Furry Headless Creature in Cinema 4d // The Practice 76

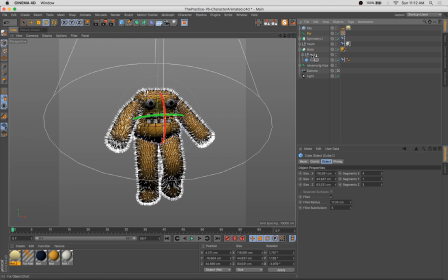I wind up increasing the fur count by orders of magnitude, make it much, much larger.
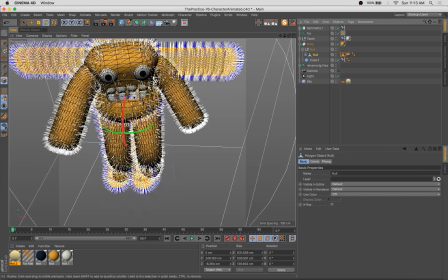What I tried to do here, there was fur coming in through the teeth, which I didn't like, so I tried to add the fur object to a Boolean, which didn't work.
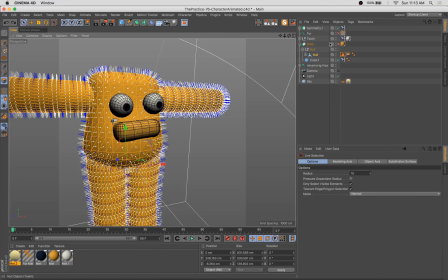It actually just wound up eliminating the entire fur object. If anyone's got any pointers there, let me know.
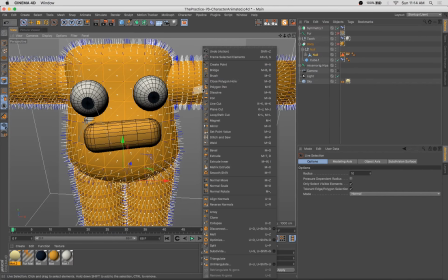So what I wound up doing is deleting that hair object and coming up with a new
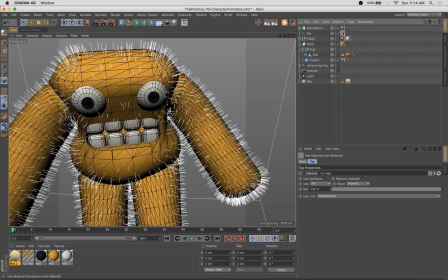selection, and then reapplying that, just having that selection not incorporate the mouth area.
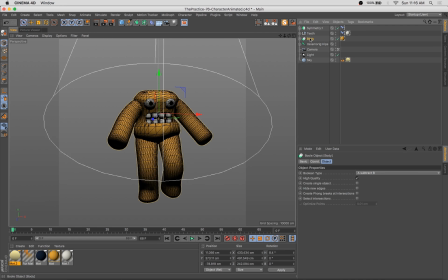So there we go. You see how that fur really adds a ton of character there.
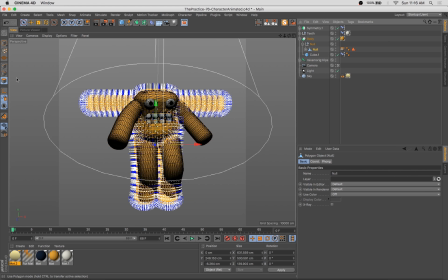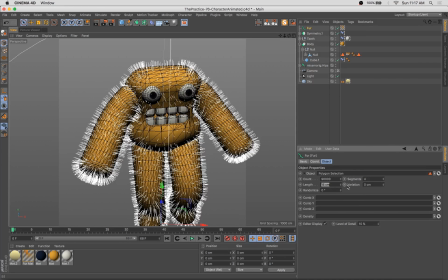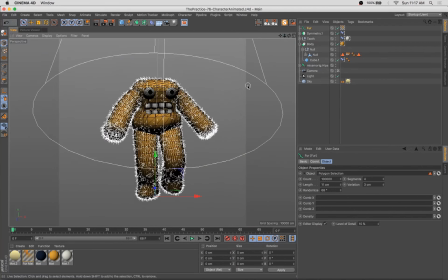Playing with some of the settings here and the fur.
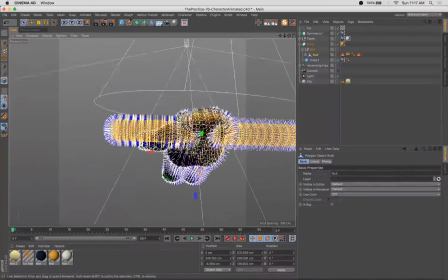And the fur, it's still, the texture is still a hair texture,
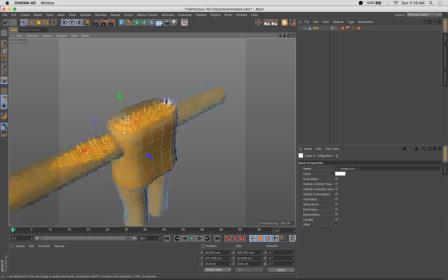so you're able to add that kink and clump and density and all that good stuff that makes it feel really realistic and kind of interesting. And what I'm going to do here is I wanted to add some longer, more flowing sections of true hair, which was going to react as the character moved.
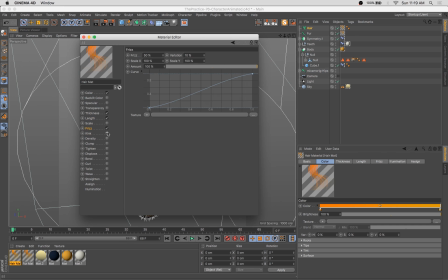But I didn't want it all over, so I selected sort of a couple areas in the shoulders and the arms, a little bit on the upper leg there, And
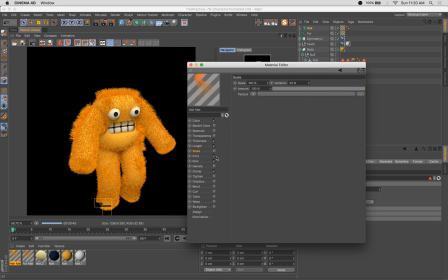that sort of adds to the feel and creates a bit more variation and
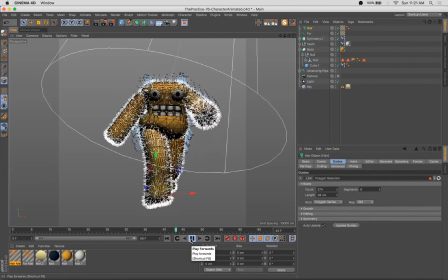interest in the way the fur is falling. And you see there, it automatically reacts to the movement in the geometry, which is a really great effect. And so again, going in through the settings,
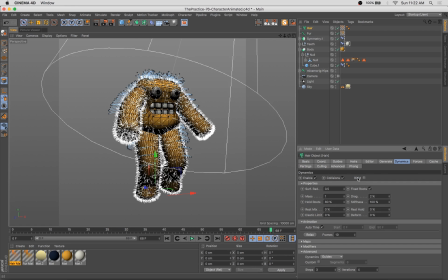I typically like to increase the count of hairs but turn down the segments just a little bit.
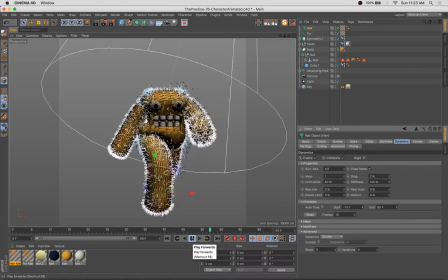Now, one of the issues here when I'm trying to create a looping animation, obviously, is the hair object will start standing on end.
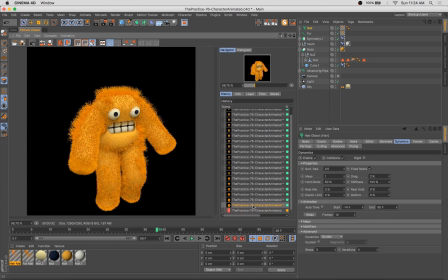Then it will flop down as the animation starts playing.
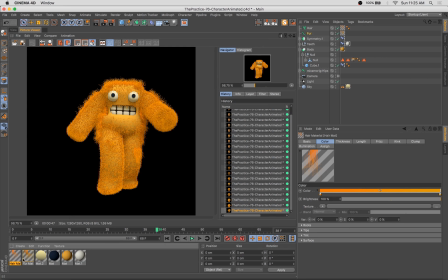But we don't want the hair to be in a totally upright position
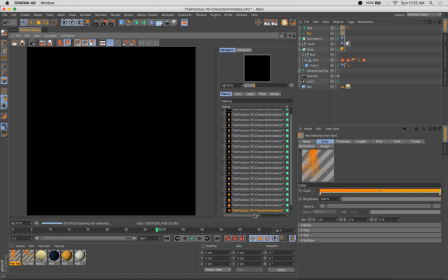when we loop back around after the end of the first run through the frames, right?
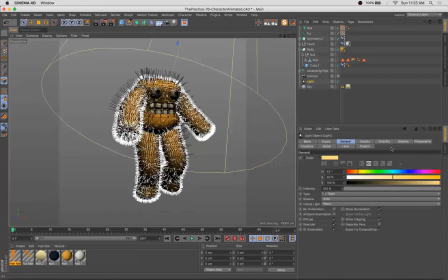It won't loop properly. So what I've done here, and it's not a perfect fix, is gone ahead and relaxed the hair, which you can do in the hair object under dynamics.
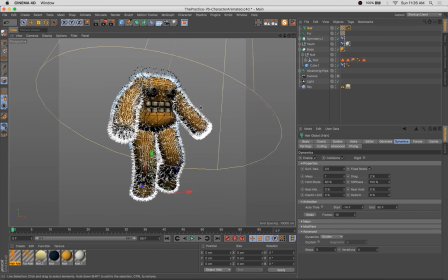You click relax and the amount of frames you want it to count ahead, and that gets us a lot closer to being able to loop perfectly.
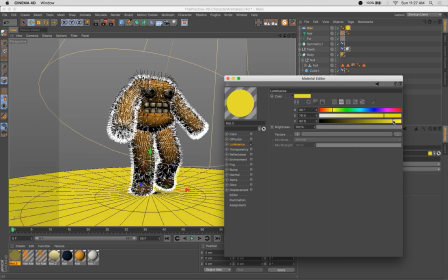Now, there's probably a better fix for this, if I'm perfectly honest. I think there's a way to set the initial state of the hair to match what your...
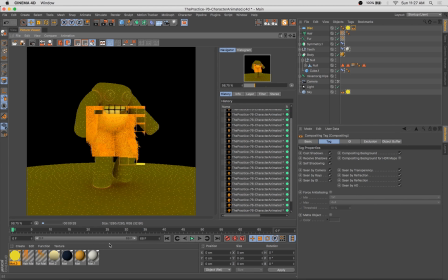Like, I think you can play through the frames and select a frame that you would like the start position to be,
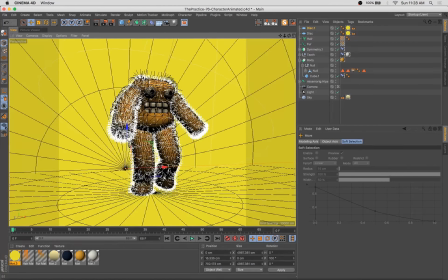but I couldn't be bothered for whatever reason this week. And so now I'm selecting a background color.
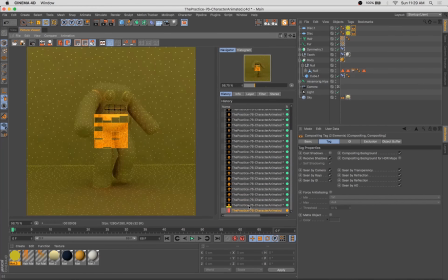And more I've been enjoying, especially with these simple character walk cycles, I've been enjoying really rather simple backdrops.
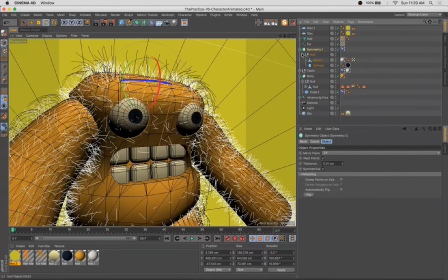So what I'm going to do here is just use luminant textures and a couple of pieces of very simple geometry, just kind of set up this rather simple flat background.
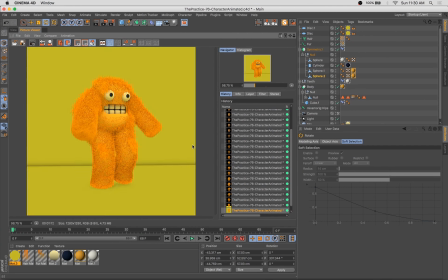I also felt that the character looked a little too bug-eyed. He was a little too crazy looking, and I wanted him to be a little more mellow looking.
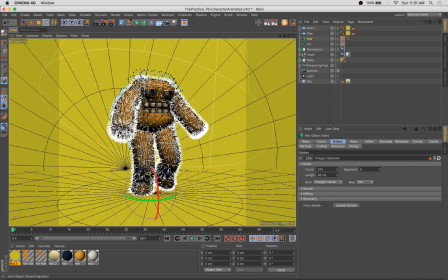So I added some eyelids, which you'll see sort of calm down his look immediately. And now I'm sort of fine-tuning some of the placement of these facial features inside the torso.
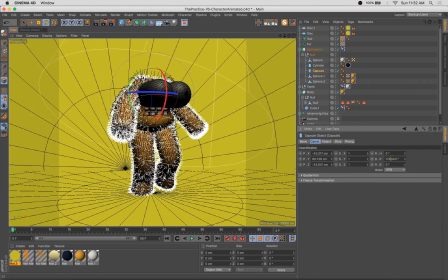And now with the background color and hair texture and all that lighting looking good, you can see that the character's really taken on a lot of personality.
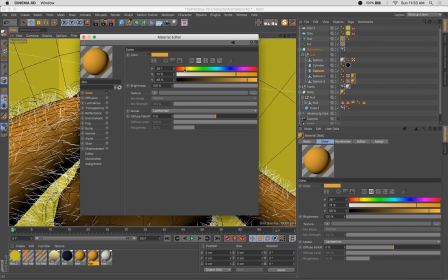Felt that it needed a little bit more detail and that a big kind of wonky nose would feel right.
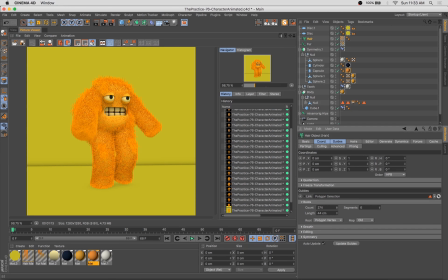So that was sort of the bit of detail to the face that really seemed to bring this character home.
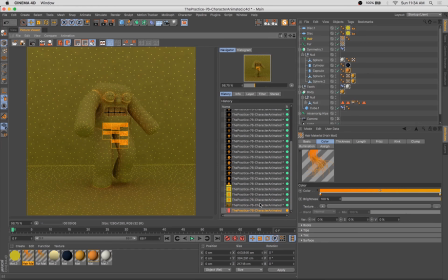When I was sort of sketching this fella, I didn't have a nose in mind,
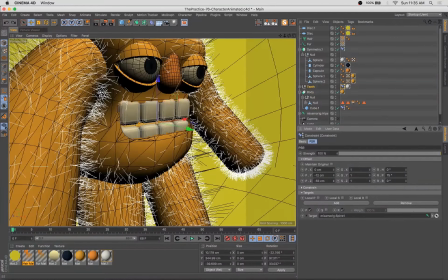but you gotta always be willing to adapt and adjust as you go.
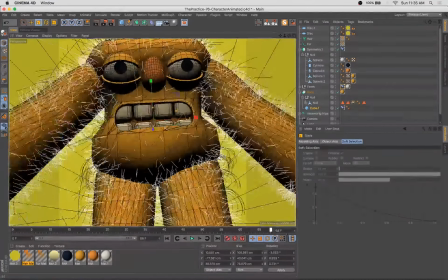And as I looked at it, I decided, it didn't really need that.
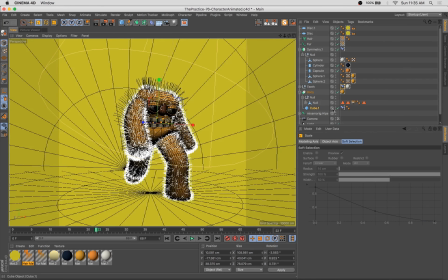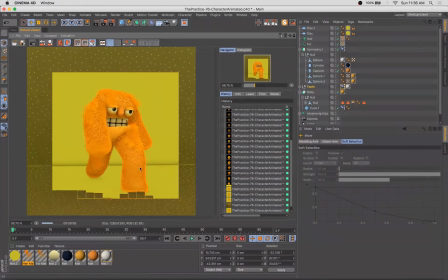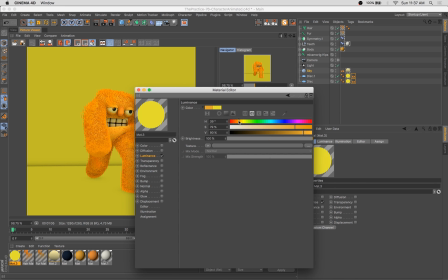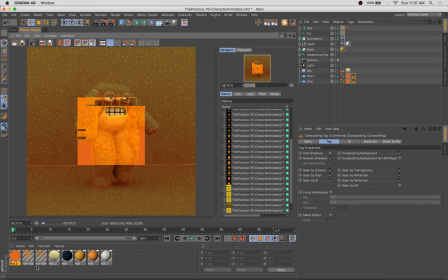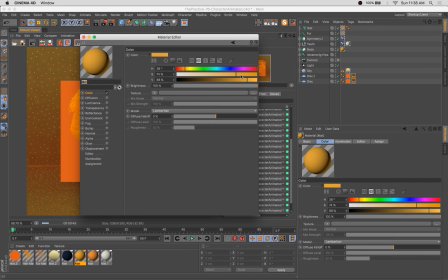Continuing to adjust colors.
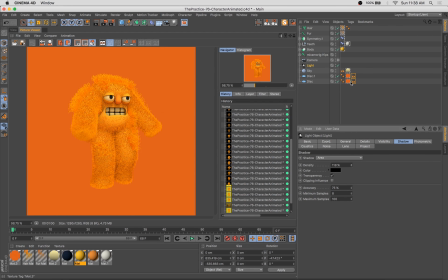Going with a slightly more yellow character and a slightly more reddish-orange background. I wanted them to be in the same family, but not quite the same as each other.
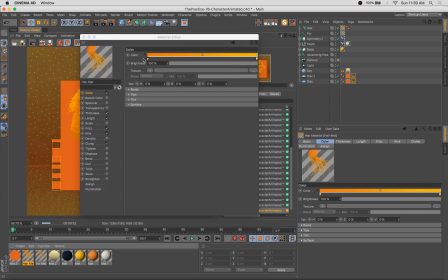That yellow background was feeling a little bit too harsh for where I wanted to take the character, so I made it a little bit more of a orangey carrot sort of color.
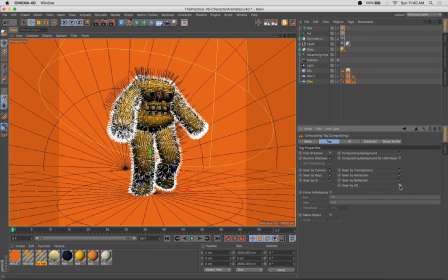Added a little bit more yellow to the character's material and to the hair. Starting to feel right.
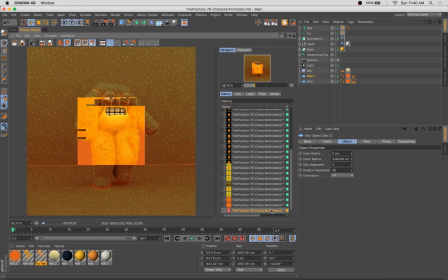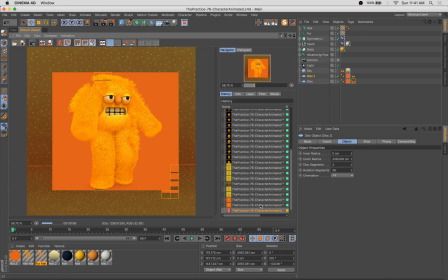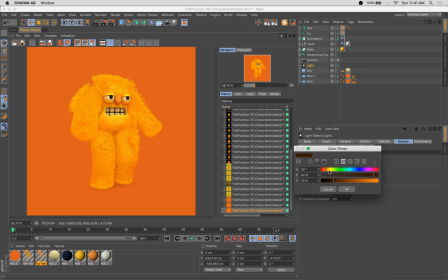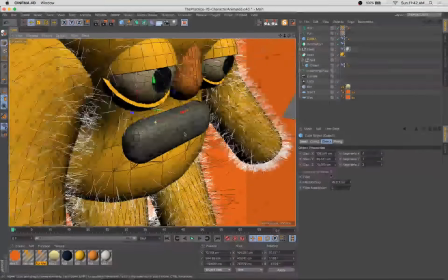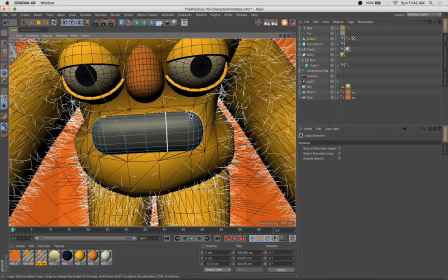Yes, there is one more facial feature detail I wound up adding here. And that was some lips.
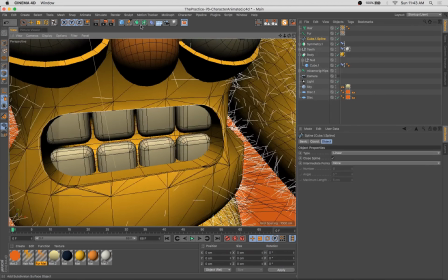I didn't love the way the geometry was interacting with this bool and some of the movement. And this really,
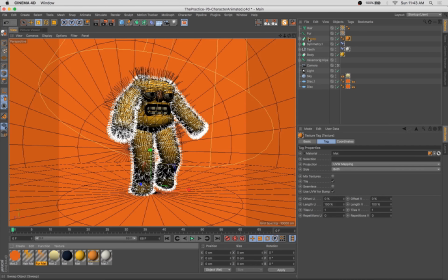it looks cool and it's fun, but also wound up being like a bit of a cleanup mechanism for me.
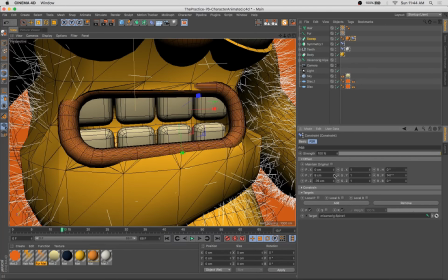So I create, I use the edge to spline function.
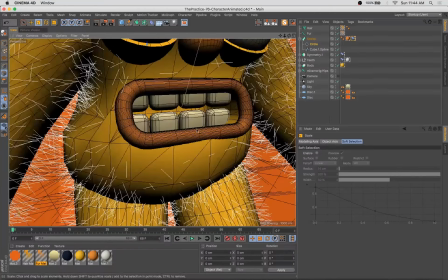I create this
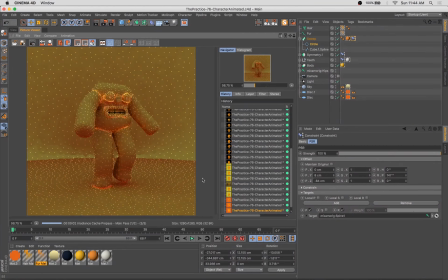sweep object, use a PSR tag the constraint tag to set up the location.
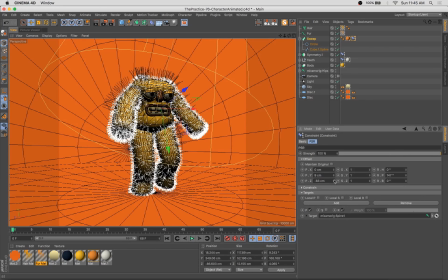And that sort of cleaned up the edges of the mouth, which I was feeling.
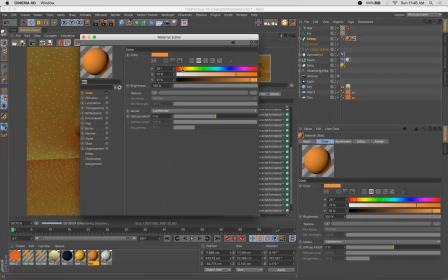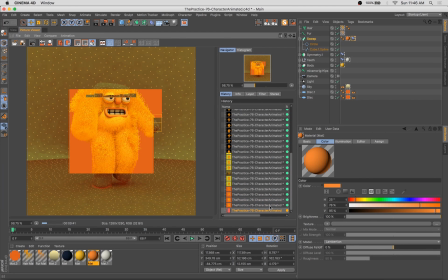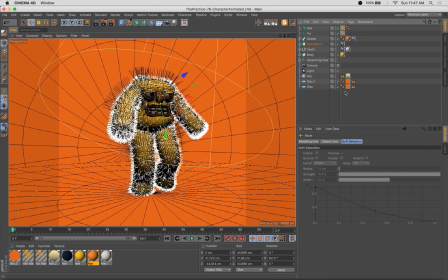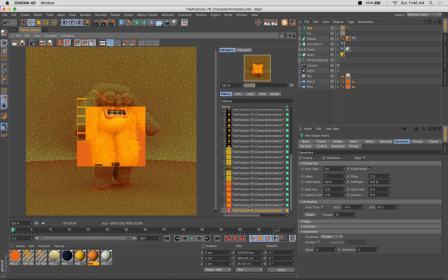Continuing to tweak some of these little parameters here, getting the final piece dialed in.
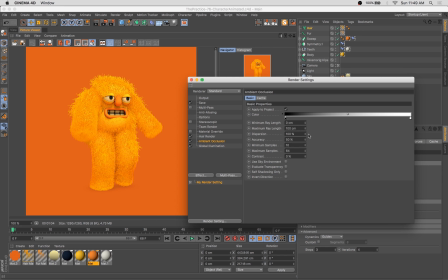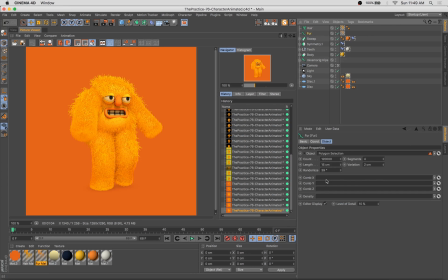Added some orange to the shadows there. Turned up some of the counts on some of these bits of fur and hair.
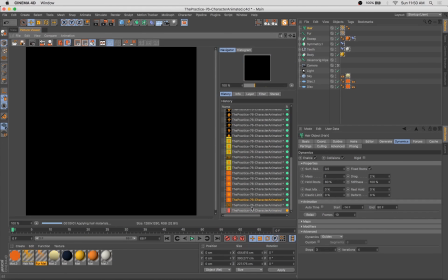I wanted a little bit more coverage. It can feel a little bit fuzzier.